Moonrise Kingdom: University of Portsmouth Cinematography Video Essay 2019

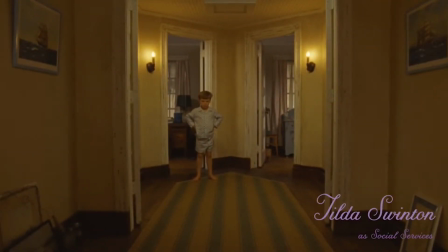Throughout the scene, we see his use of colors such as yellow, red, orange,
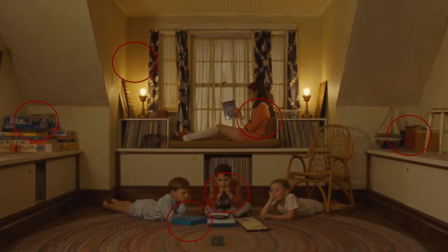his little use of blue on the walls, and also adds color to the carpets, floors, props, and Susie's dress.
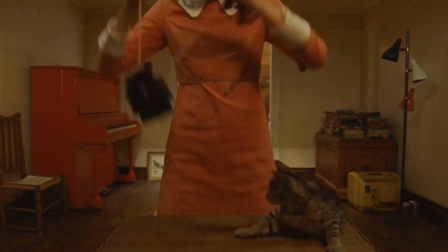Here, he uses these colors to set up a scene of a home based in the 60s as everything is quite warm and gives out the feeling of nostalgia.
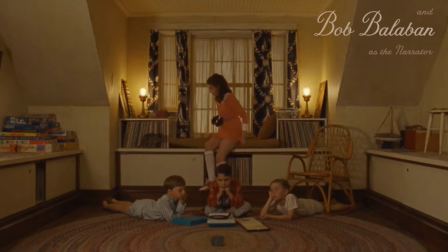Additionally, his heavy use of yellow is not just a stylistic choice. He uses it as the colors are almost symbolic for the world he's creating. Yellow is often associated with happiness and can be directly linked to sunflowers.
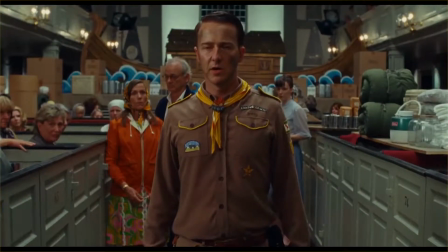He sets up this almost perfect world within his narrative through his use of heavy different colors and the house setting,
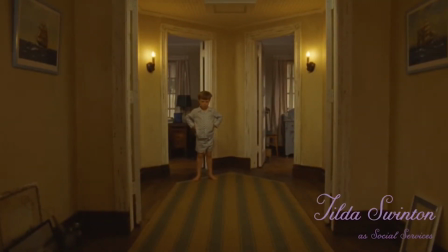which further introduces us to the world in which Susie lives in.
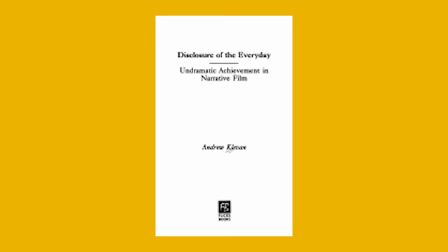Furthermore, Andrew Cliven states in his book Disclosure of the Everyday that
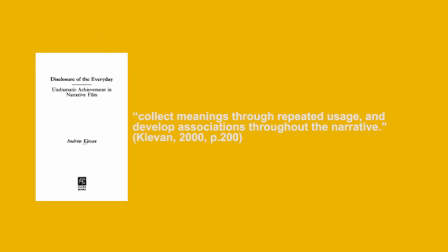particular household objects in film collect meanings through repeated usage and develop associations throughout the narrative.
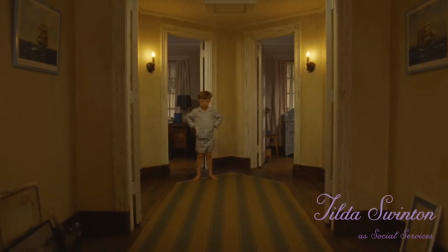Clive then highlights how certain objects that can be seen as everyday household items aren't just placed in for aesthetic reasons,
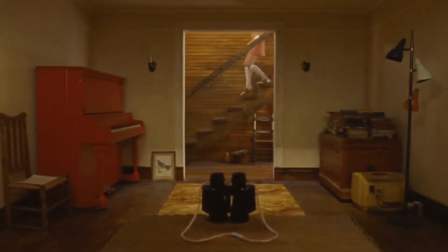but the filmmaker can develop these objects to have meaning.
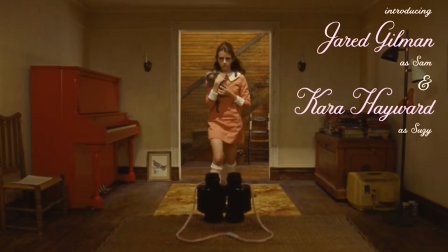In this 30-second scene, Wes Anderson introduces us to these objects that later play a major role in the film,
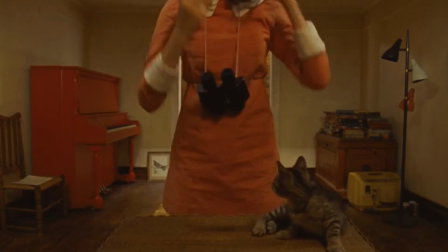but he does it through his subtle use of set design.
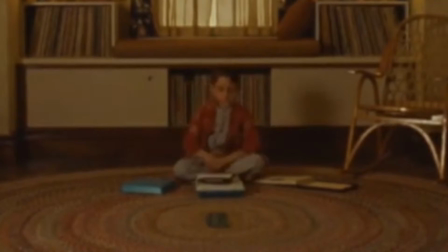Throughout the scene, we are instantly introduced to a record player that one of Susie's brothers are using, vinyl records, books, and binoculars.
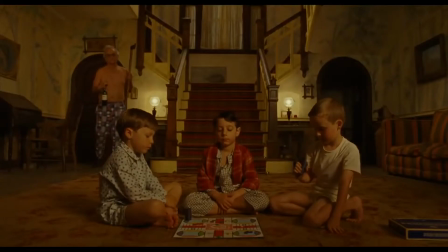Wes Anderson doesn't place these here just for aesthetic reasons to fit the nostalgic narrative he's going with, but for something a little more symbolic.
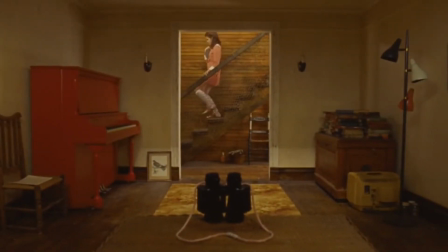Throughout the movie, all these objects contribute to the narrative of the film, but right now, Wes Anderson places these objects subtly throughout the scene,
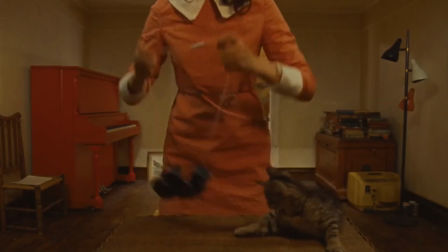foreshadowing their importance later on in the movie, giving the audience a chance to figure out their importance before it's revealed,
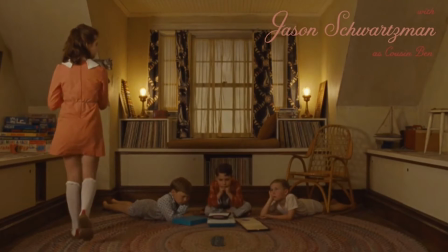keeping us engaged with the film and its narrative almost constantly throughout.
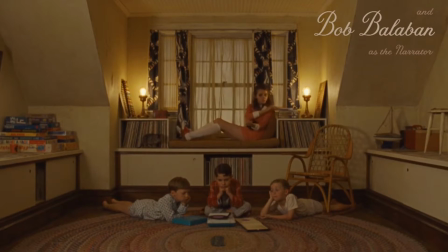In the final frame, we see Susie and her three brothers all together in the same room. However, we can see that each character has this space built between them.
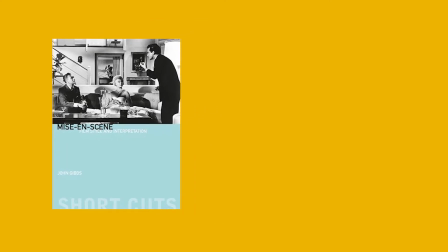John Gibbs states in Mise-en-Scene's film style interpretation that space is a vital expressive element at a filmmaker's disposal.
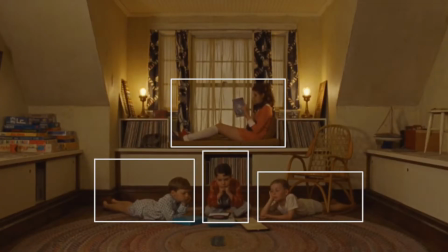Gibbs explains how in each frame, space shouldn't be wasted, but in fact should be utilized to further develop the narrative instead. Anderson does this as he places each character in their own individual spaces, revealing to the spectators the emotional state and relationship between the family he's presenting to us.
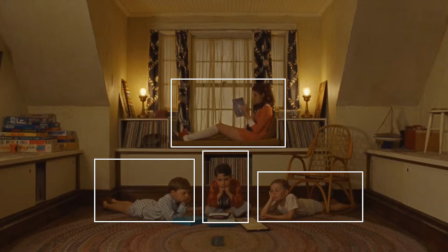The fact the three brothers are all on the floor and Susie decides to sit above them shows the audience how detached she feels from her own family, furthermore making us empathetic towards her feelings of loneliness.
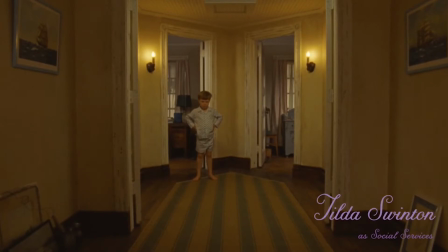As we observe the use of lights, Anderson's DOP Robert Yeoman sets up his lights through trying to keep the look natural and undistorted.
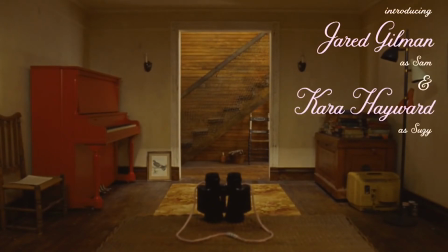We are able to see the lights set up in two of the shots as lamps and household lights.
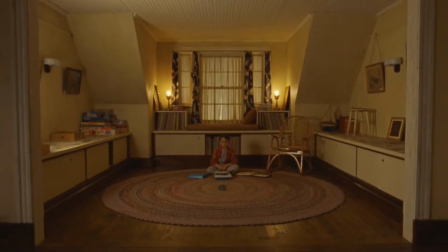Through this, he is able to light the scene around the characters without drawing too much attention to it,
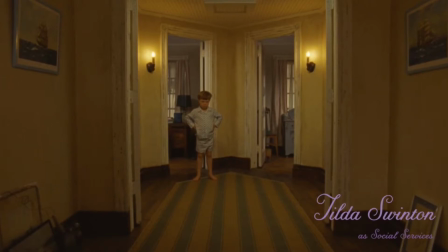while also keeping the look natural and warm throughout, staying consistent with that nostalgic feeling of the 60s as spoken about in the design section.
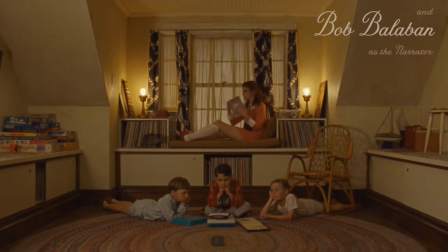We can also see he sets up a couple of soft lights behind the camera through the shadow of Susie walking into the shot.
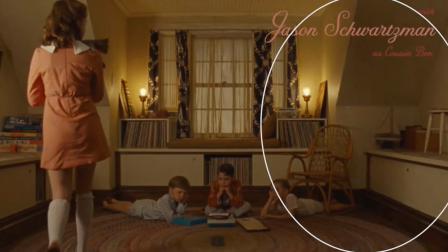He does this in order to fully light the scene, but also keep true to the themes and motifs set up by Anderson as well.
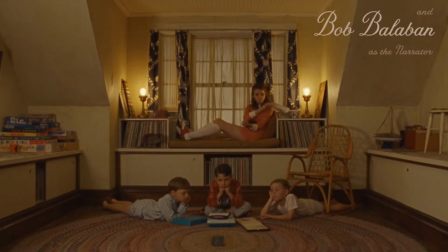We can also see that in the last shot that some soft lights are also set up from behind the window, still giving that natural look and making the lighting believable.
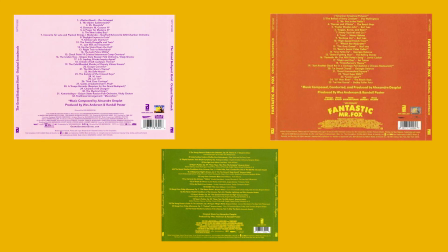Wes Anderson has made himself known to use a lot of pop music and classical tracks from the 1960s and 70s within a lot of his films,
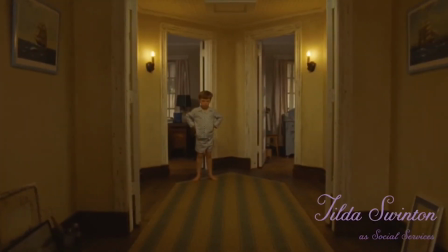and Moonrise Kingdom is no exception to this. In the opening scene, we hear the introduction to The Young Person's Guide to the Orchestra,
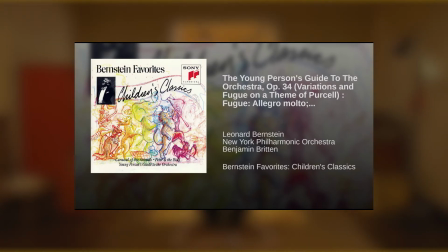Variations and Fugue on the theme of Purcell, running on an old record player from at the time.
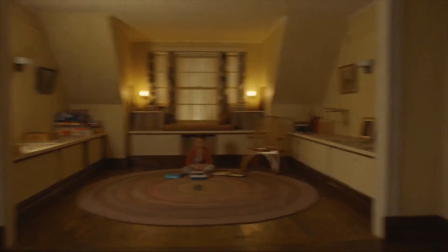In order to show you how a big symphony orchestra is put together,
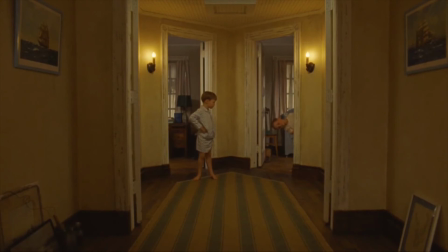Benjamin Britten has written a big piece of music, which is made up of smaller pieces that show you all the separate parts of the orchestra.
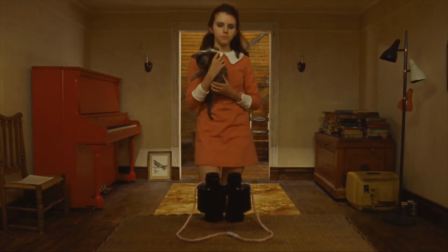These smaller pieces are called variations, which means different ways of playing the same tune.
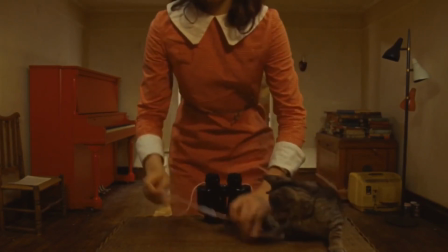However, Anderson doesn't only use this track to fit the 60s aesthetic of the time as this was released in 1961.
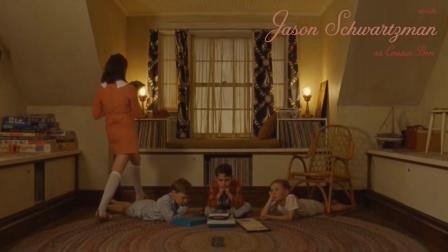This track and many others by Benjamin Britten are tied to a number of different major plot points of the film as well.
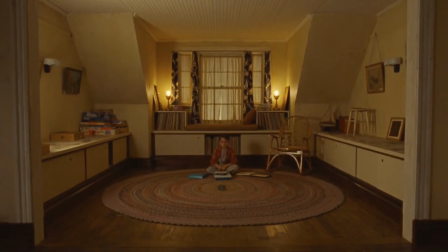Overall, the sound design within the opening scene is kept quite minimal, but with the use of the soundtrack mixed in with the design,
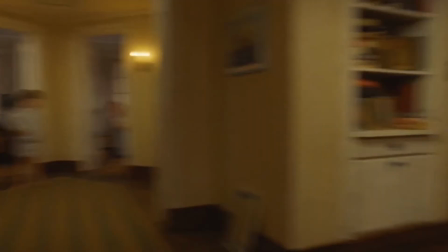it sets up the overall time period, mood, and aesthetic Anderson was trying to convey within the first 30 seconds.
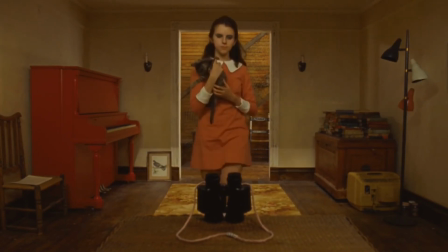In conclusion, Wes Anderson and his DOP are creative masterminds that mix camera work,
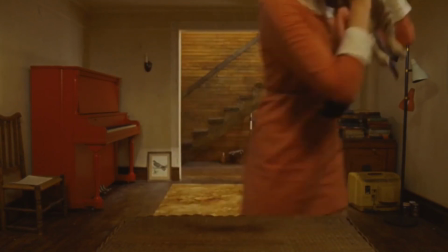lighting, design, and sound together in order to portray their own unique world.
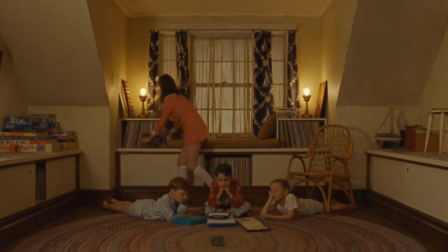He is able to set up this world within 30 seconds using the 4 different cinematic techniques so effortlessly. He is truly a film auteur.